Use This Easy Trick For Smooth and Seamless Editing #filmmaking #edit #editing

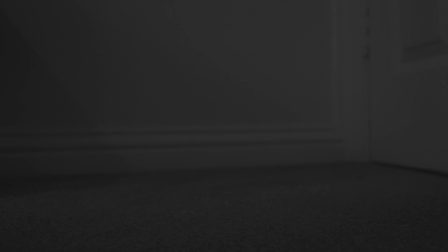If you're like me, then you've probably struggled with edits that you find to be janky and awkward.
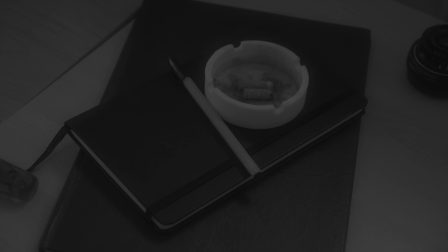It may be a simple dialogue scene that feels stilted and inert,
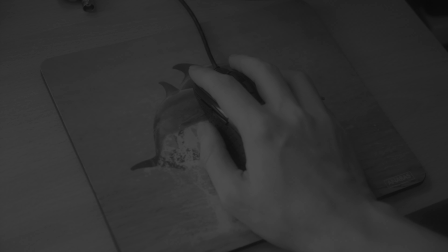or it could be that you want to communicate a certain abstract feel, or ideas that are a bit out there but find you lack the language. Well, the good news is that there exists two concepts, or rather one with two variations, that can fix all your problems. It is a concept that is incredibly simple in both its design and implementation, but despite being simple, you'll find it makes a world of difference. And for those of you who know, you may have already spotted me using it. It's the L and J cut. So I hear you asking, just what is an L or J cut? Well, simply put, it's when audio overlaps a cut.
I'll see you backstage, Baldy.
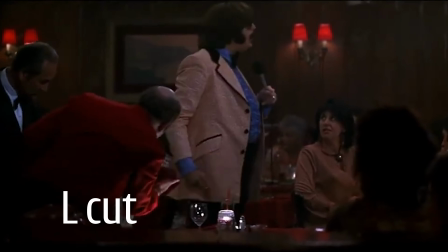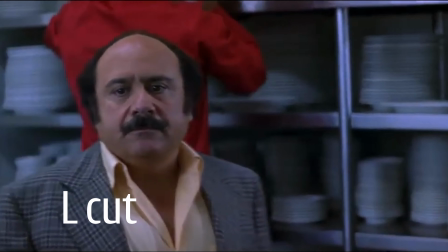With an L cut, it's when the audio continues over onto the next shot.
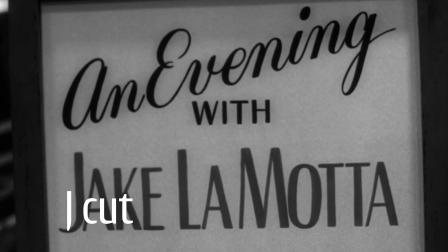What do you want? I remember those chairs. They still ring in my ears, and for years they remain in my thoughts.
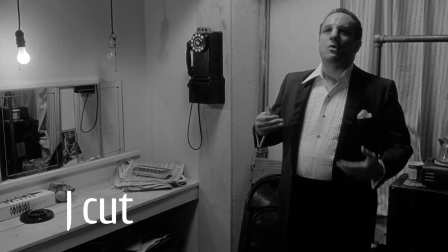Because one night...
Whilst with a J cut, it's the opposite, with the audio preceding the cut.
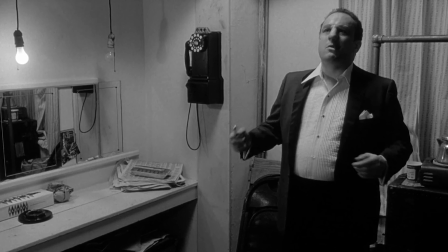And if you're wondering why they are called L and J cuts, it's because when you use this technique,
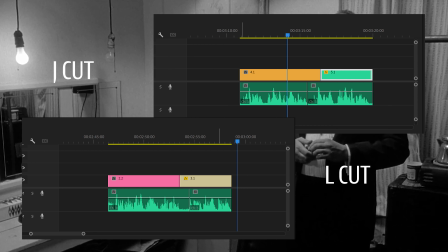the footage and audio should have a rough L or J shape when on an editing timeline. So if you do wish to implement this technique, it's fairly easy to do. In this case, I'm going to be using Premiere Pro to demonstrate, but this can be done with basically any editing software with a timeline view, Avid,
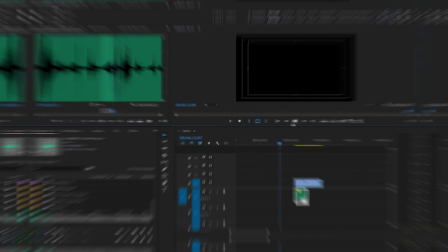DaVinci, Final Cut Pro, virtually every software. So as seen at the beginning, I have this cut between shots.
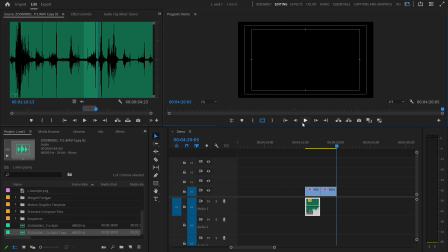But I don't want it to be as jarring, so I want the noise of the door closing to continue over. If I then wanted to do an L cut, I'd simply grab and place the audio just after the cut.
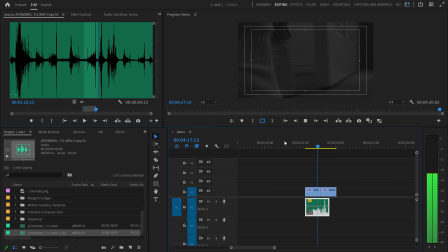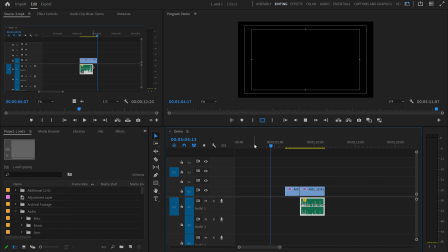Obviously, a J cut would just be doing the opposite, but if we just quickly look,
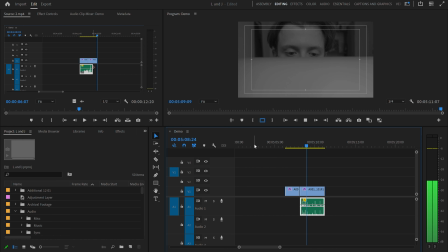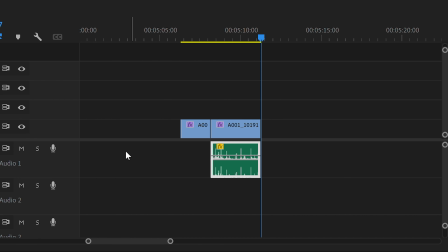I want to smooth this cut over. If we place the audio just before the cut, then voila, a J cut.
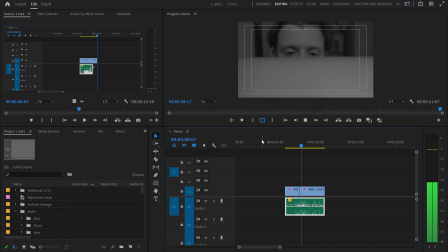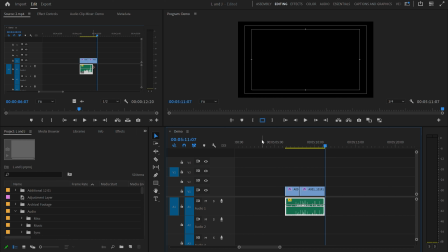So, with the implementation out of the way, that brings us to the actual meat of the concept: when to use it.
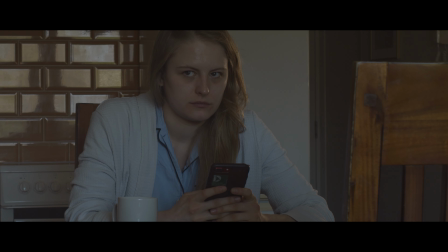And whilst there are no set rules as to how you can use them, I mean, if it works, then it works, but they often fall into one of two categories.
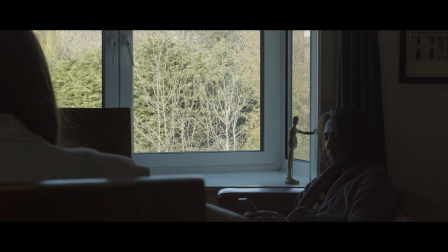Firstly, as a way of giving a scene a sense of cohesion and flow. It makes the cuts unobtrusive, and is in keeping with the classical Hollywood style of filmmaking.
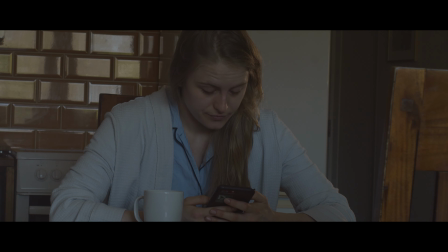I've got stuff to do. Yeah, but that'll take like, what, a second?
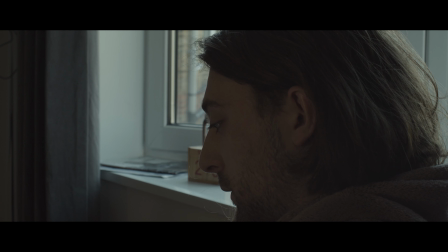This is most useful when on more naturalistic scenes, helping the mind to smooth over the cuts,
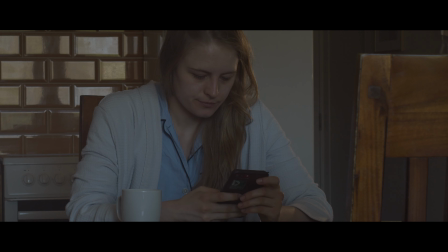and feeling more like we're observing a conversation in real time. It doesn't even have to be a dialogue scene, more action or visual based scenes can also benefit.
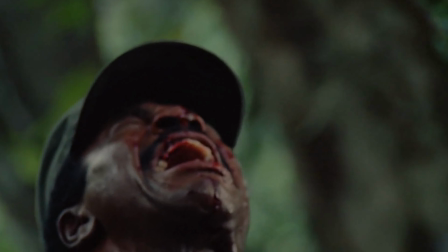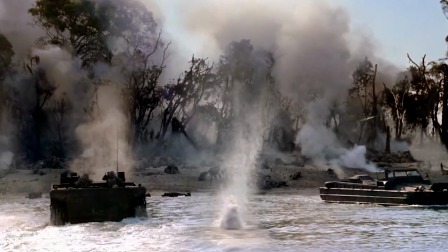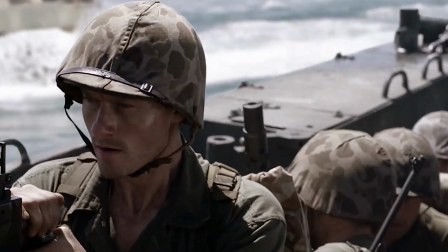Your dialogue and action scenes were seamlessly cut together, allowing you to emphasize what truly matters.
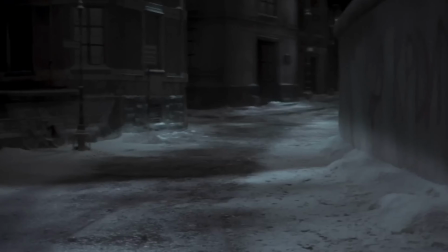And, if you really wanted to, you can even make
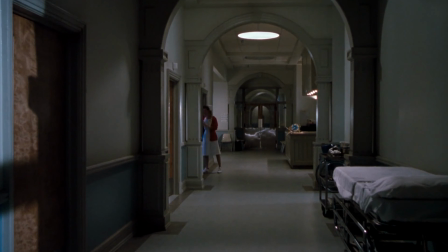a scare. One which, if done right, will really stick with you.
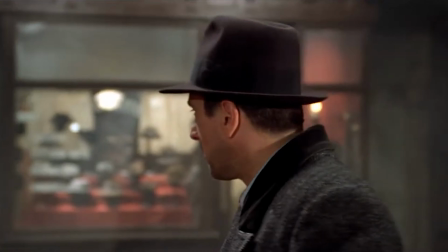But what personally interests me most of all is their use as a way of transitioning scenes and realizing abstraction.
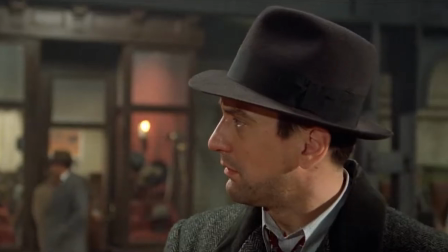Days apart can feel like a lifetime, and moments separated by years can feel instantaneous.
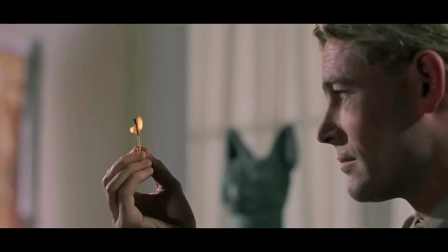But not only can we stand fully astride time and space, but also place our audience in the mind of our characters, whether that be the feeling of being cut off mid-thought,
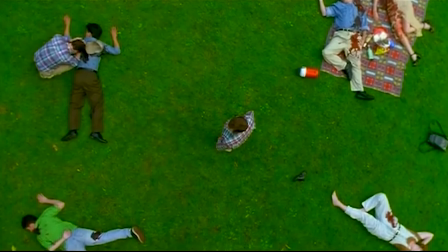And how is this different? I don't kill myself at the end. losing oneself in their memories,
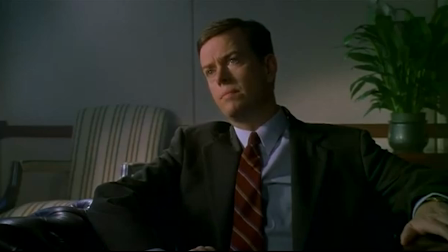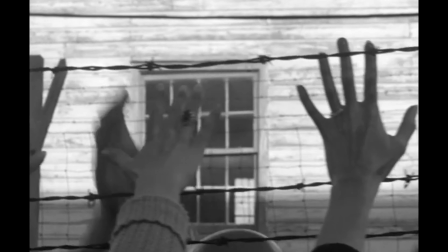Lunch in the park. Wednesday's better for me.
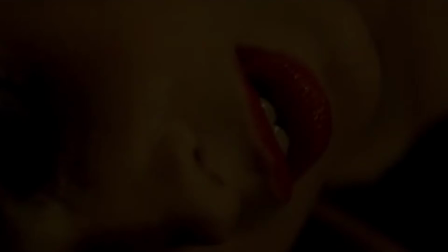Wednesday, Thursday.
Being woken from a dream.
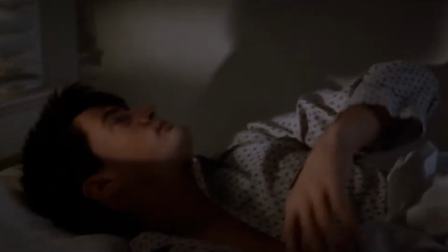Or an impending sense of doom.
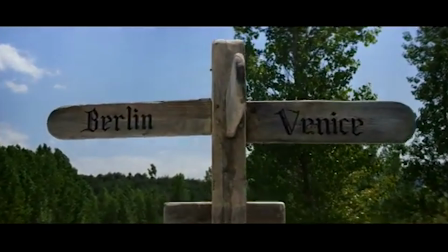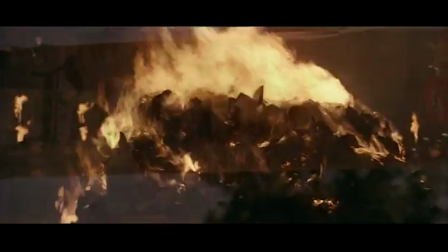We can even go truly abstract,
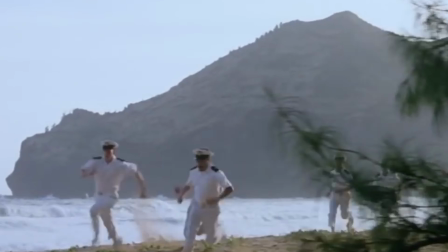juxtaposing images to create new meaning and connecting characters to their impending destinies.
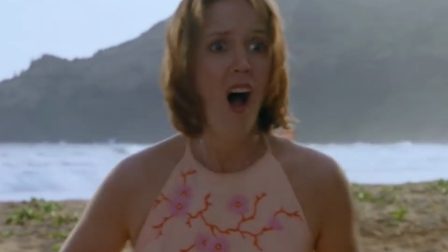And if nothing else, it can just be simply dumb and stupid.
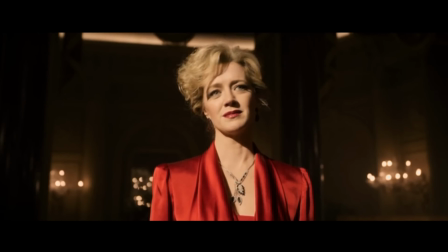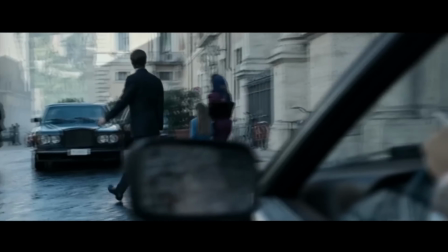That's entertainment.
And although I could talk about every time you could use a technique to create something divinely profound, you'll probably get most use out of it as a way of making sure your basic edits cut together better. Which is kind of unfortunate because if you do use it right, basically no one is going to notice. But I've always found that whilst people don't tend to have the knowledge to explain why something in a film works, they always tend to notice when it doesn't. So thanks again for watching. I had a more enjoyable time making this one than the last one. Not that I hated making the last one, but I definitely felt I had more of a flow and an ease working on this one. So I may make another video if an idea comes along. If you have any suggestions, feel free to leave them in the comments, and thank you for watching.